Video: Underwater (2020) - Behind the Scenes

I think it's going to feel really claustrophobic and cloying, and there are elements of sensory deprivation to it, because sometimes our lights go out, and you know, sometimes the space is getting smaller and smaller and smaller,
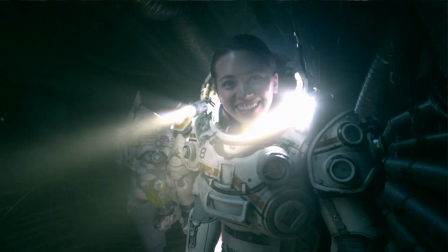[4:12]
and we can't see anymore, and there's a great fear of the unknown, what's outside of the pod, what's outside of the station.
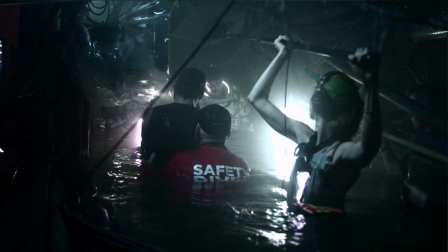[4:19]
There's some stuff that takes place in a flooded kind of tunnel in this canal,
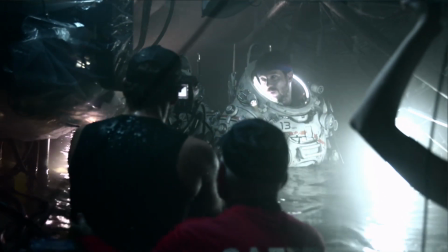[4:23]
and it's flooding and it's about up to our chests, and we reach a point where it's blocked and we can't go any further,
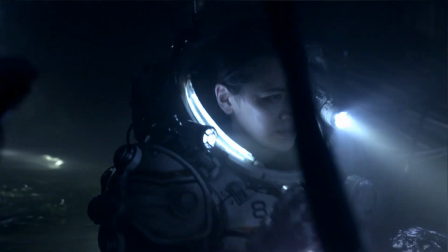[4:30]
and it's very claustrophobic. And those were my favorite days on the set, because we were actually in this flooded set. It was dark, and we couldn't, unlike other sets, the director and not everybody could get in the water with us. They had to kind of shoot from the sidelines and stuff. So it really, and in between takes, if they turned off the lights or anything, you suddenly were just in this kind of flooded tunnel. And those days made it so easy to to do it because all you had to do was react to what's happening around you.
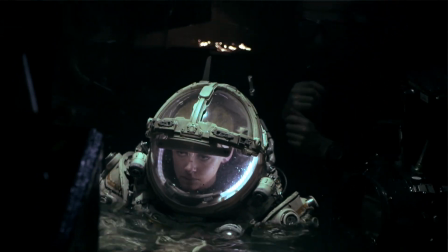[5:05]
And like that's what every reactor I think really wants, is just an environment that feels real. We used a lot of crazy technologies to get there. But in a way, what was so cool was with our Dry for Wet,
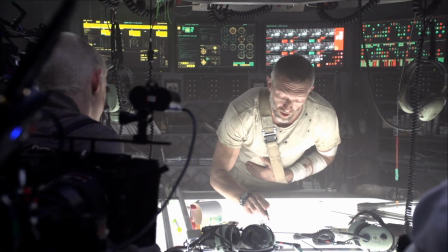[5:16]
we were able to shoot in the dark and use volumetric sort of scanning, if you will, to achieve this look, which is a process of putting a tiny bit of atmosphere around the actors and letting their flashlights, move through these tiny, tiny bits of particles that we're actually putting in the room. And then later we measure that and we know about the density to which the water should be moving around them through their movements and the way their flashlights are moving through the scene.
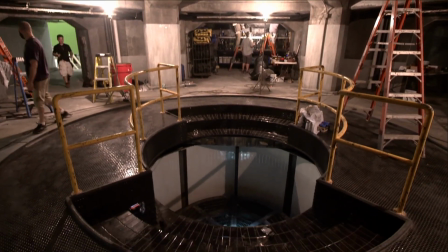[5:45]
And what's so exciting about that is it enables the actors to actually be in the space, in the dark,
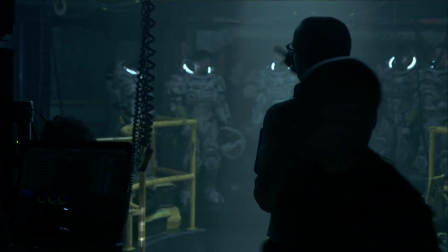[5:51]
only seeing what their flashlights see and really feeling like they're there, which is any,
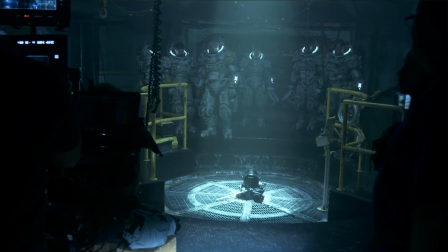[5:59]
storyteller will tell you that's one of the most important things, because you're not asking the actor to get on a big green screen and just sort of pretend they're in the dark.
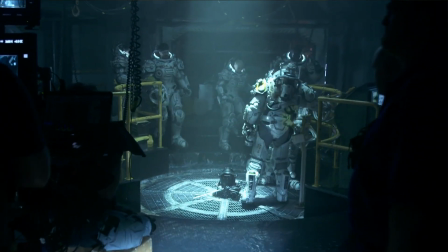[6:08]
They really get to be in the dark, surrounded by that claustrophobia, and really only see what's in their flashlight.
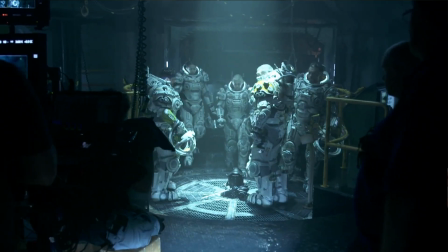[6:15]
Then we take that scene, measure these sort of like 3D elements that we have by having these little markers around, and then we simulate the water around that.
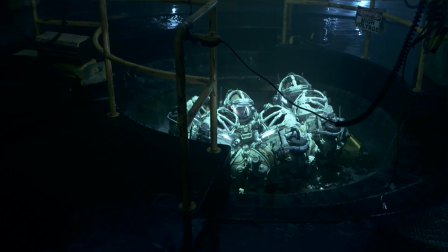[6:25]
And the results are pretty wild. So when she gets like slammed onto the godlight and you encounter an actual monster for the first time, there are things existing in nature that look monstrous. Like there are things that aren't surprising, but are genuinely terrifying and horrific. I think that there's such a sort of like striking, surprising thing about having something look like the things of our nightmares come out of the ocean,
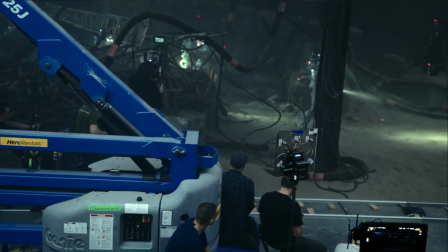[7:02]
that it's the first taste of like really what we've tapped into.
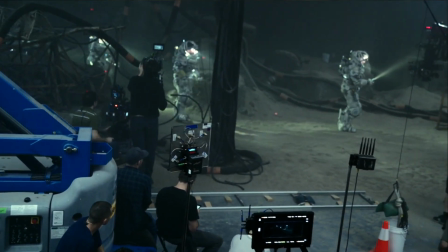[7:06]
Like really like our punishment is really shoved in our faces in that moment in a really severe way.
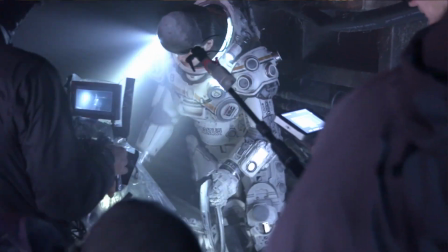[7:13]
The pressure down there combined with the temperature means that only very, very strange things live down there.
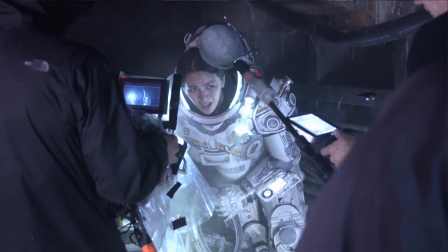[7:20]
And most of it's just a wasteland. So I can imagine if my station blew up at the bottom of the ocean and I was in a suit and I had to walk to the other one and I couldn't see it. You can't see anything. That's such a mental challenge as well as a physical challenge, to just walk off into the nothingness.
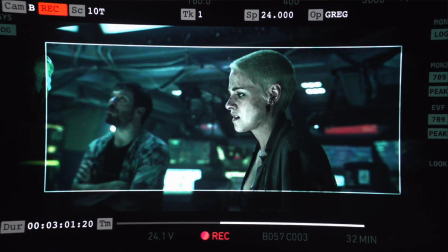[7:40]
The choice that William made to put the camera inside the helmet, and how masterfully it was done because of how hard that is to do on such a sort of high
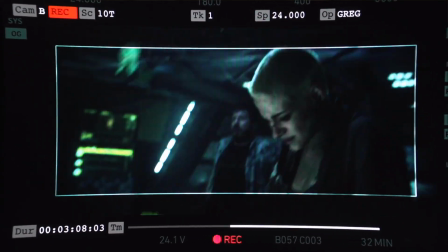[7:50]
energy thing.
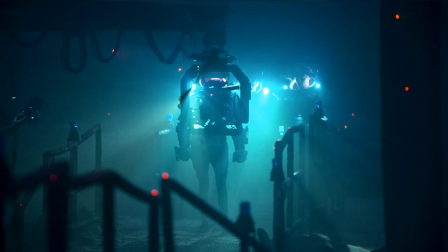[7:50]
If you're moving around that much and there's like so many variables that are uncontrollable, that's really not easy to do.
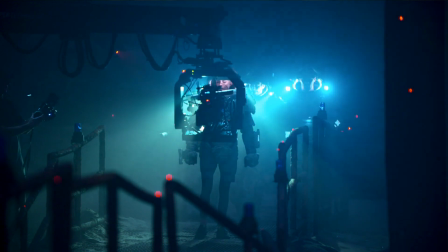[7:59]
And it does add this,